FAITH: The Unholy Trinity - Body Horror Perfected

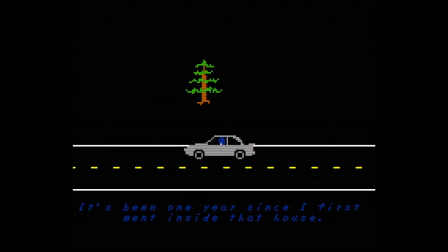2s September 21st, 1987. It's been one year since I first went inside that house. I have to finish what I started.
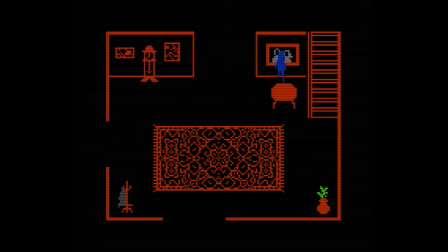17s
Faith the Unholy Trinity is a survival horror game played in the style of an old-timey 8-bit video game.
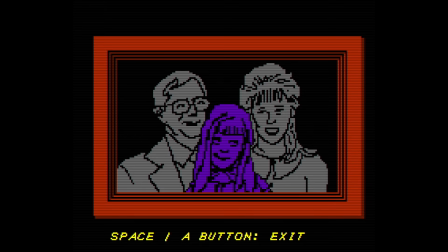22s
Initially, my only exposure to the game was Markiplier's playthrough a few years back,
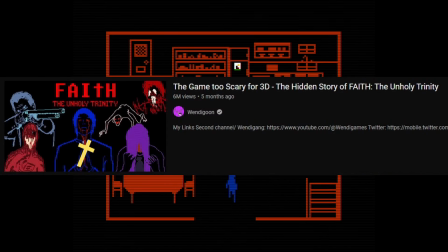26s
but after watching During Wendigoon's four and a half hour long war video, I was very interested in trying the game out for myself,
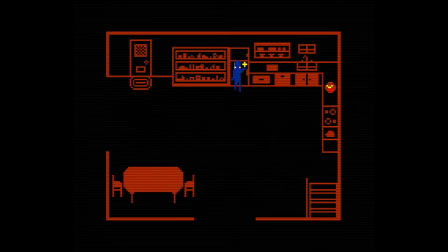32s
and it did not disappoint. Add a compelling story with great characters and amazing scares told through an unconventional medium for today's standards.
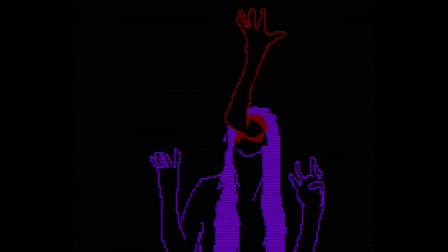39s
But what really hooked me was the game's amazing use of body horror. Body horror will forever be one of my favorite parts of the horror genre.
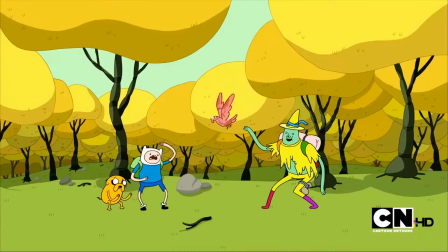46s
Watching a body twist and exist in grotesque ways especially while still living gets me every time.
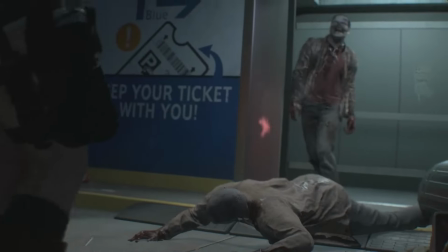52s
A lot of movies and video games regularly use body horror, zombies being a perfect example of that and it's rare to see it used effectively without it blatantly being for shock value,
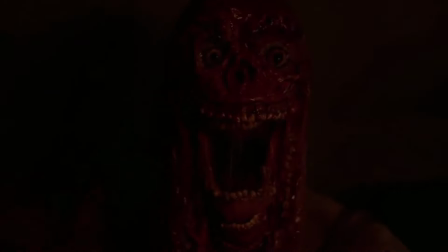61s
but it can elevate the horror of a particular scene when used correctly.
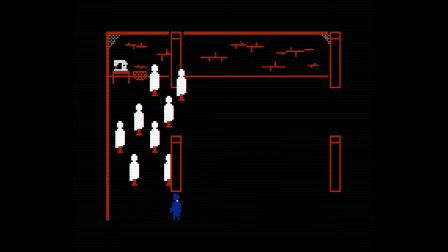65s
Although the eerie music and desolate settings are certainly creepy on their own, Faith uses cutscenes to showcase its more horrific scenes which occasionally pop out out of nowhere.
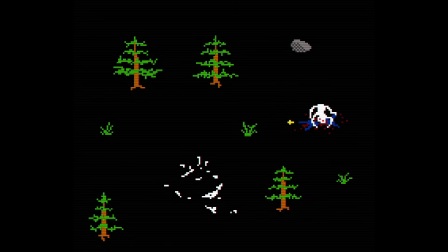73s
You'll be running from a silly looking white spider thing, then see it fill your entire screen with its unnatural humanoid movements in a completely different artistic style.
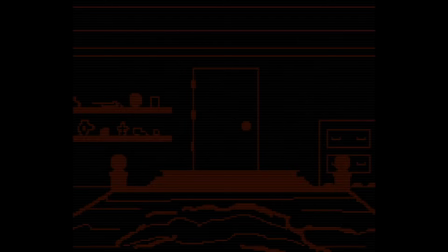80s
Inside the house, we're introduced to a pivotal character for the game's story, Amy, who sent our protagonist,
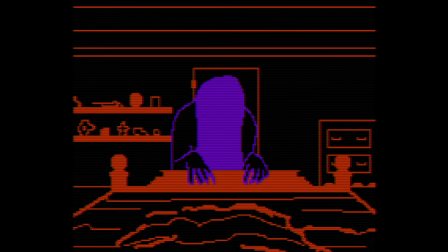85s
John, on his current path after suffering a horrible experience in this very house a year ago. She appears crawling up at the end of the bed John wakes up from, with her face missing?
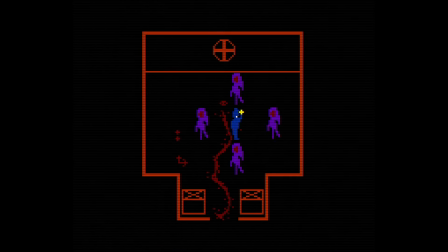94s
Wait, why is her face missing? Oh my god. OH MY GOD WHAT THE FU- After fending her off a few times, we watch another cutscene of a demon arm bursting out of the hole in her face. This scene alone is what inspired me to make this video, if you couldn't tell from the thumbnail.
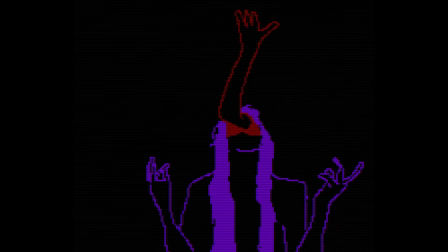108s
Amy writhes in pain, grasping at her face until an arm that's not hers shoots out of her then goes right back to attacking us.
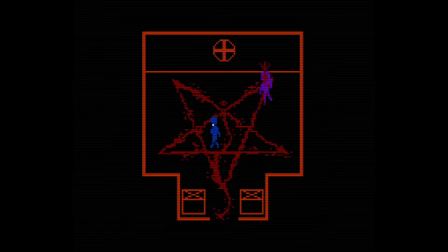114s
It seems like this one that drew many people in.
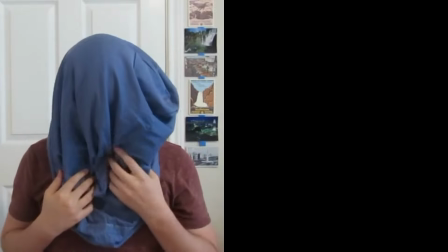116s
And quick aside into the making of the game, Mason Smith or Erdof Games is a developer of Faith and used a technique called rotoscoping to make these cutscenes.
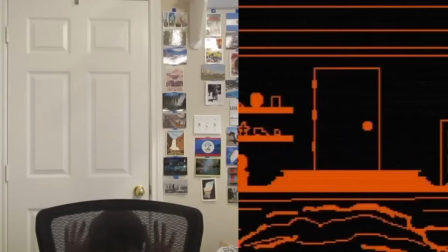124s
Rotoscoping is the process of manually altering film footage one frame at a time. Animators tend to use it along with live shots to make scenes feel more realistic and fluid.
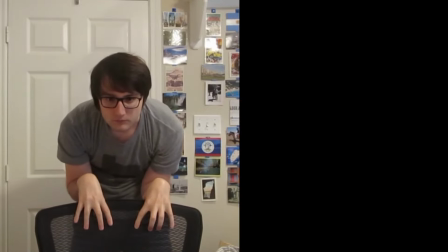132s
Mason used videos of himself acting these cutscenes out, then put them in the style of the game.
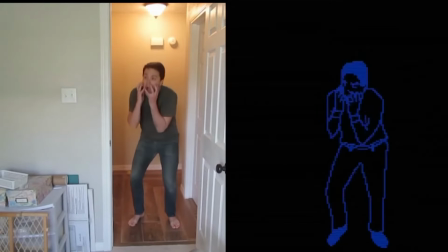137s
It's kind of funny watching the difference in tone between a horrifying demon and Mason just kind of walking around.
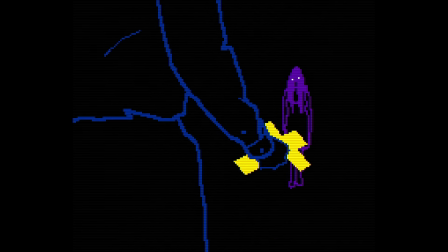142s
And while the fear factor of the main gameplay comes from the sound design and subject matter, these cutscenes are able to convey the more horrific parts that the main game's art style simply doesn't allow.
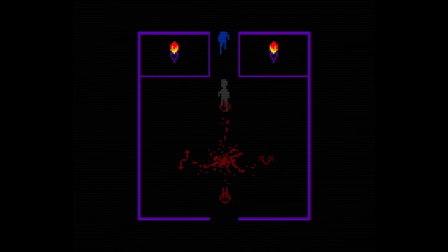151s
Rotoscoping leaves perfect imperfections that add to the game's unsettling vibes. It flows well enough to look real and familiar, but just off enough to still feel wrong, like a sort of uncanny valley sensation. The first chapter uses these scenes pretty sparingly, using it only for Amy's introduction and when she's going to her next phase while in the boss fight, or when you're killed by the creature outside.
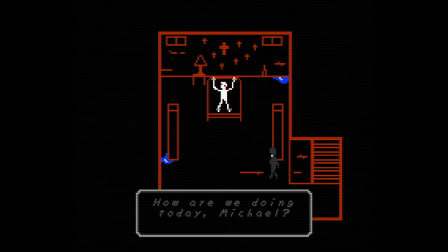170s
The second game ramps it up almost immediately, introducing us to a secondary protagonist, Father Garcia,
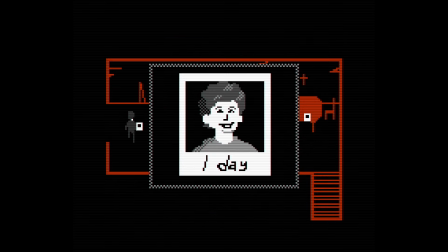175s
and a sort of backstory on the white creature from the first chapter, who we come to find out was a child who was completely taken over by a demon over the course of a few months.
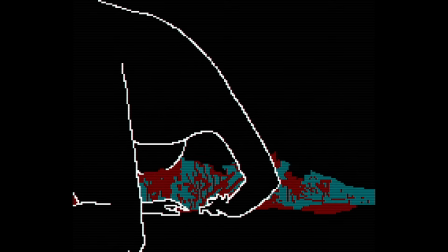183s
And when he escapes, he kills and consumes someone in the apartment complex,
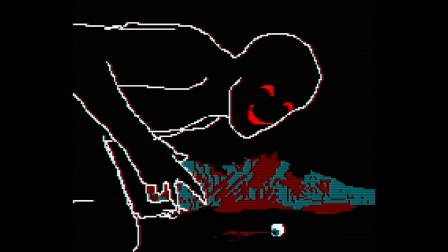187s
dropping their eyeball out of his mouth with a smile on his face, and then bursts through a window leaving Garcia all by himself.
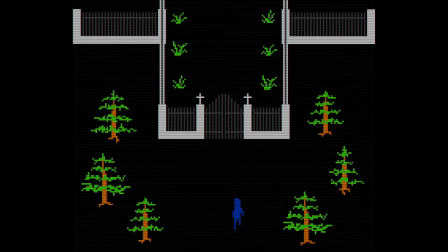193s
And he does a funny little run, just look at it. Back to John, John goes to a cemetery to defeat the evil cult behind the demonic possessions.
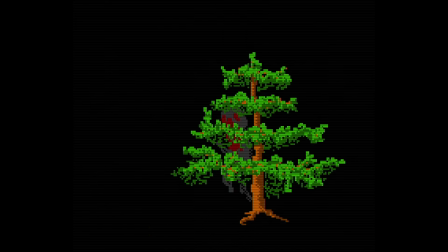201s
He defeats two demons and reads the notes attached to them, but it's the third one, the core demon, that's particularly interesting.
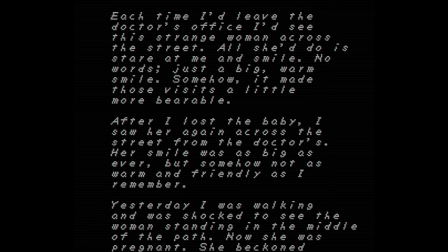207s
Upon reading, you find out that this person was pregnant but unfortunately lost her child before joining or being forced into the cult.
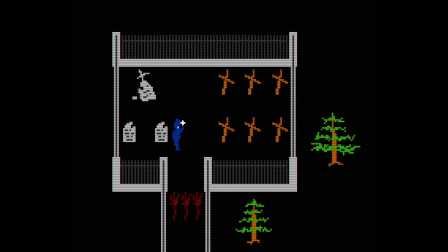213s
So we can only assume that this core demon attacks with some kind of weaponized umbilical cord. It's disgusting and it's great.
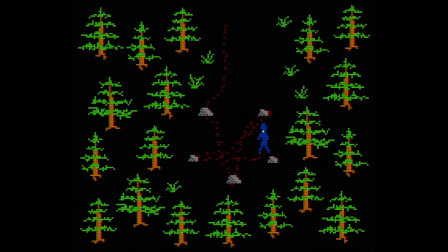220s
After this, John shoves a key into his eye and if you want the bad ending, you can use the blood spewing out of your eye to draw a pentagram outside.
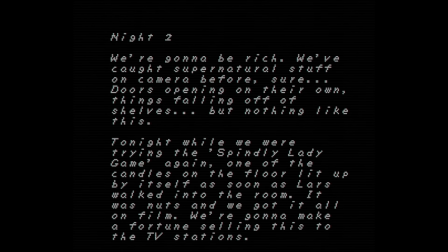227s
Not much going on inside the church other than the notes of what we can assume to be dead ghost hunters and the spindle lady.
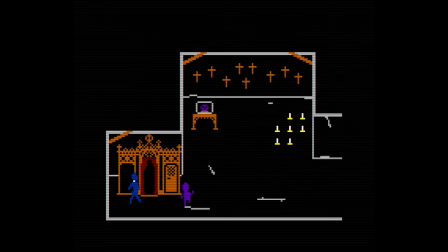233s
After defeating her, we can go outside to lure a ghost child to the confession booth demon if you're still adamant about getting the bad ending, you sicko.
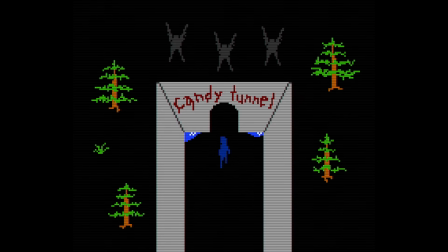240s
Then, we head down to the basement to the sewer section of the game.
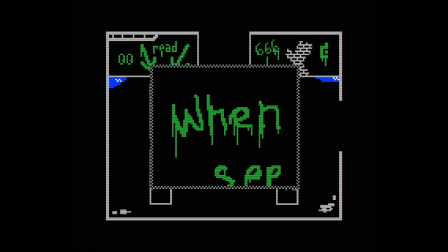243s
We use our cross and a few skeletons on the floor for some more world-building notes, but there's a room with graffiti on pillars that say, when you see it, don't move.